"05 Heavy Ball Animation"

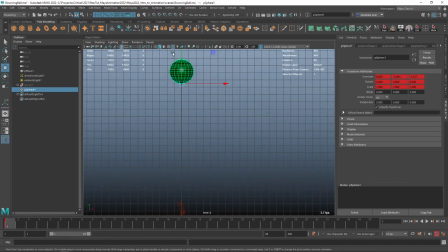4:04 We're gonna select this guy, press S. And I'm gonna start by doing the bounce on the same place. This is a technique that I really like about animation, and that's the fact that instead of trying to do everything from the beginning, if you do it in phases, like in stages, sometimes it's a little bit easier. We're gonna see that once we get into the character animation.
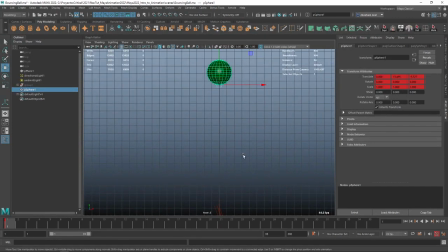4:23 Sometimes if you animate only the torso and the pelvis first, and then the arms and the legs, and then the head and all the little fingers and stuff, that makes it a little bit easier to manage the whole animation process. So I'm gonna go to frame 7. I would expect this guy to fall in a pretty similar manner to what we have with the other ball.
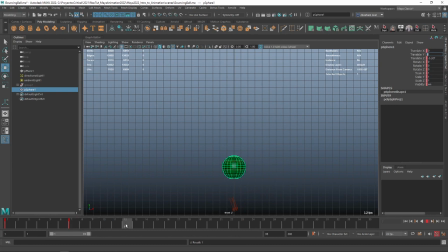4:41 So it's gonna be like a very, very like fast fall here. And then we're gonna go up, but we're not gonna go that fast, right? So I'm gonna go like frame 11 and then frame 14, probably even less. Like let's do frame 10.
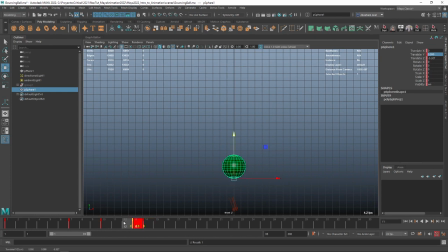4:56 It's gonna be like a bounce there. and then frame 13 is when we fall back down, and then frame 15 is probably gonna be another small bounce. Frame 17 is probably gonna go down here. Frame 19, one final bounce, and then frame 21 we hit there.
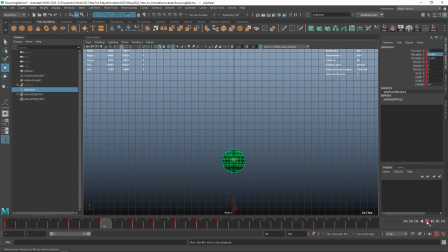5:15 So let's take a look at how this looks. Okay, yeah, that seems close to what I'm going for. I think on the first jump on this one we can go a little bit higher. Yep, I like that.
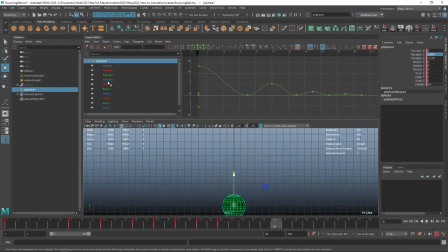5:29 So that's a good build-up, but as you remember from our previous exercise, there's a couple of things that we need to do here on the axis, on the curves, to make sure that they look a little bit nicer. So I'm gonna select this guy, and this guy, even this guy as well,
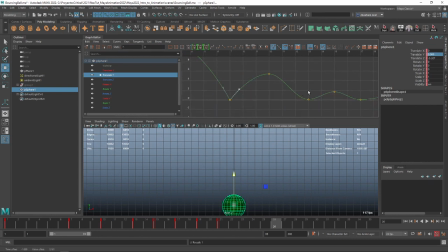5:42 and just break the tangents so that we can start moving these guys up and creating this sort of like sharp curve for the bouncing ball, or for the bowling ball. So we're gonna move these guys up like this. There we go. And I think I'm gonna go and weight the tangents as well,
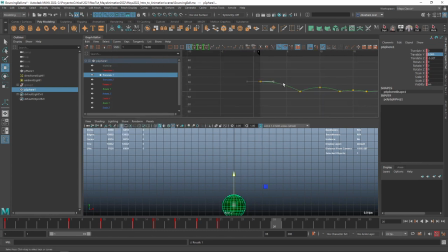6:00 just to give this a little bit more of a floaty effect. If you press F, we can frame. So let me select everything and frame. There we go. So now we can control this a little bit better.
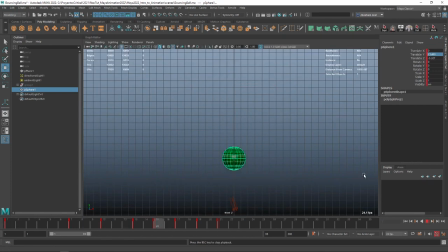6:20 And now let's see how this looks. That looks really good. So in this case, as you saw, I did not have any sort of guide or reference to know exactly how much of a distance I would need to have in between the frames.
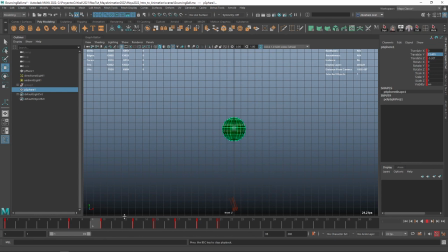6:35 So how did I do it? Of course, practice is one of the answers, but the real answer here is I need to think about how I want the timing to be. Timing is one of those properties, and it's another principle of animation that tells us that the distance
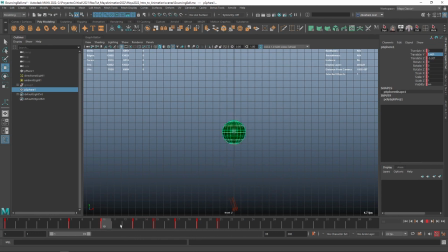6:51 between the frames is the time it takes it to go from one place to another will affect the way the animation looks. The more frames you have, the more time you have, the slower the animation is gonna be. And the less frames you have, like in here where we only have 2 frames, the faster the animation is gonna be.
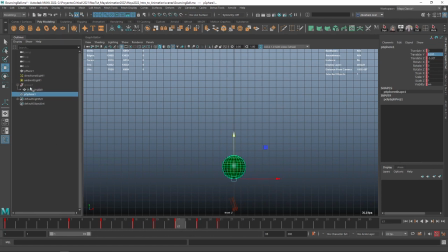7:08 So compare that to the animations that we have here on the bouncing ball, and you can see that there's enough space here on the bouncing ball to make it seem like it's actually like floating a little bit more. For the bowling ball, since we want a completely different approach, we're gonna be having a smaller element here.
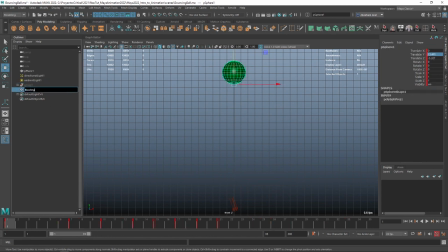7:25 One thing that I forgot to do, let's change the name, let's call bowling ball. And now we can turn on the other sphere, and if we take a look and compare the bounces, you're gonna see that they're bouncing in a different way, which is exactly what we're going for. So the next step, of course, is to move this ball to the front.
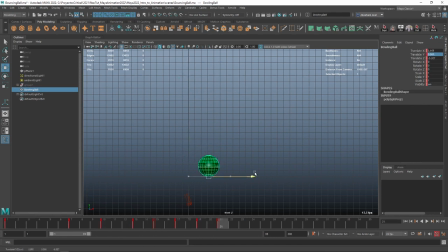7:44 So I'm gonna go to the first frame, that's fine, and then the last frame, I'm not gonna move that much, I'm probably gonna move all the way until here only. I'm gonna hit S, just to set that keyframe. And we're gonna have the same issue, or not. Why do we not have the same issue here? Why is it actually moving in the proper way now?